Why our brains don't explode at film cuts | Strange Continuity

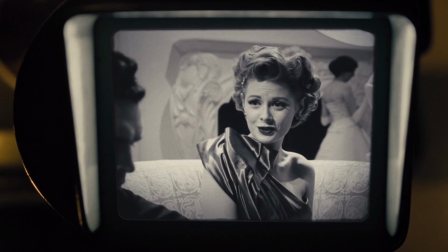255s
It's certainly not that our brains have evolved biologically to deal with film.
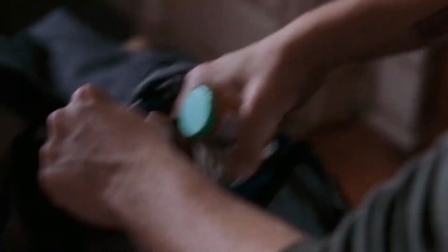260s
Film cuts work because they exploit the ways our visual systems evolved to work in the real world.
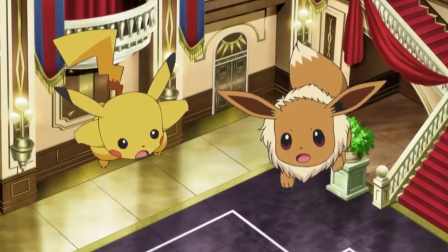267s
Which isn't to say that filmmaking techniques can't mess with our heads.
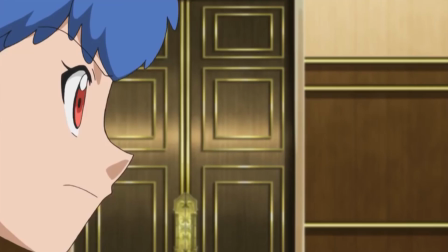271s
Maybe you've heard about the 1997 episode of Pokemon that caused widespread seizures when it first aired in Japan.
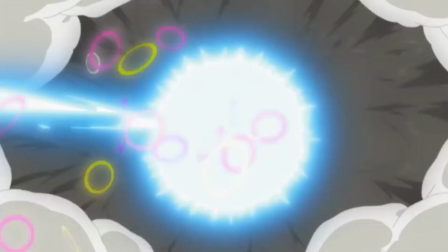279s
Rapid, extreme color and light changes are very unusual in nature, and our brains aren't well equipped for them.
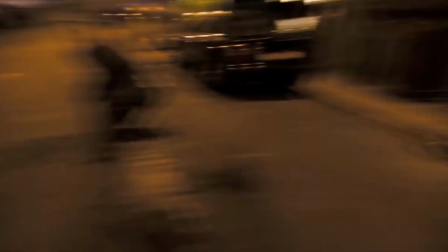286s
Or maybe you're one of the people who fled screenings of Cloverfield or Gravity with your hands over your mouth.
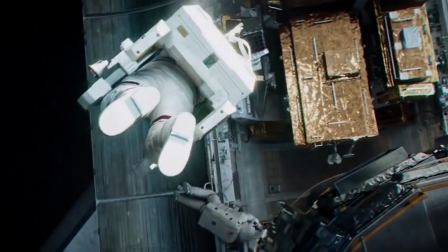292s
Lots of camera motion can make you nauseous because it produces a conflict between your eyes,
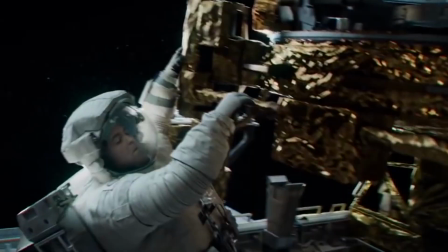297s
which tell your brain that you are moving, and your inner ears, which tell your brain that you are sitting still.
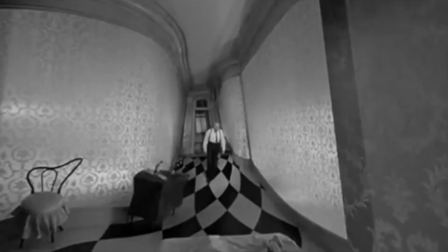304s
These rare cases where film production does become jarring show why so much of the time commercial film editing feels unobtrusive.
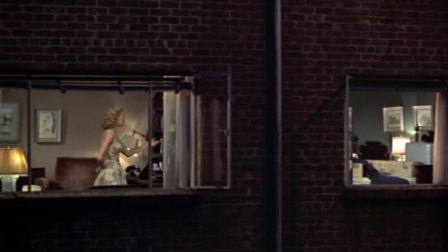312s
It's because directors and editors construct the shots and transitions to support the way we usually look around the world.
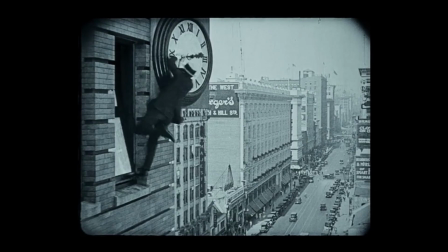319s
When the editing fits the way our visual systems evolved to work, it renders itself invisible.
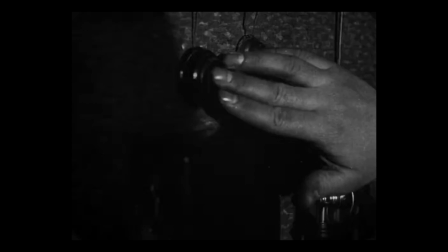329s
And when it doesn't, the editor is usually making a deliberate stylistic choice to alter our perspective or draw our attention to something.
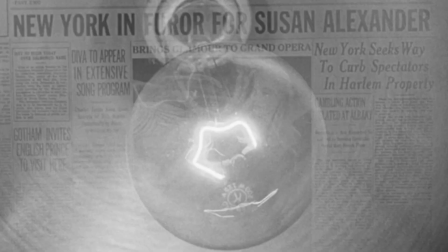339s
Or in some cases, maybe just mess with us.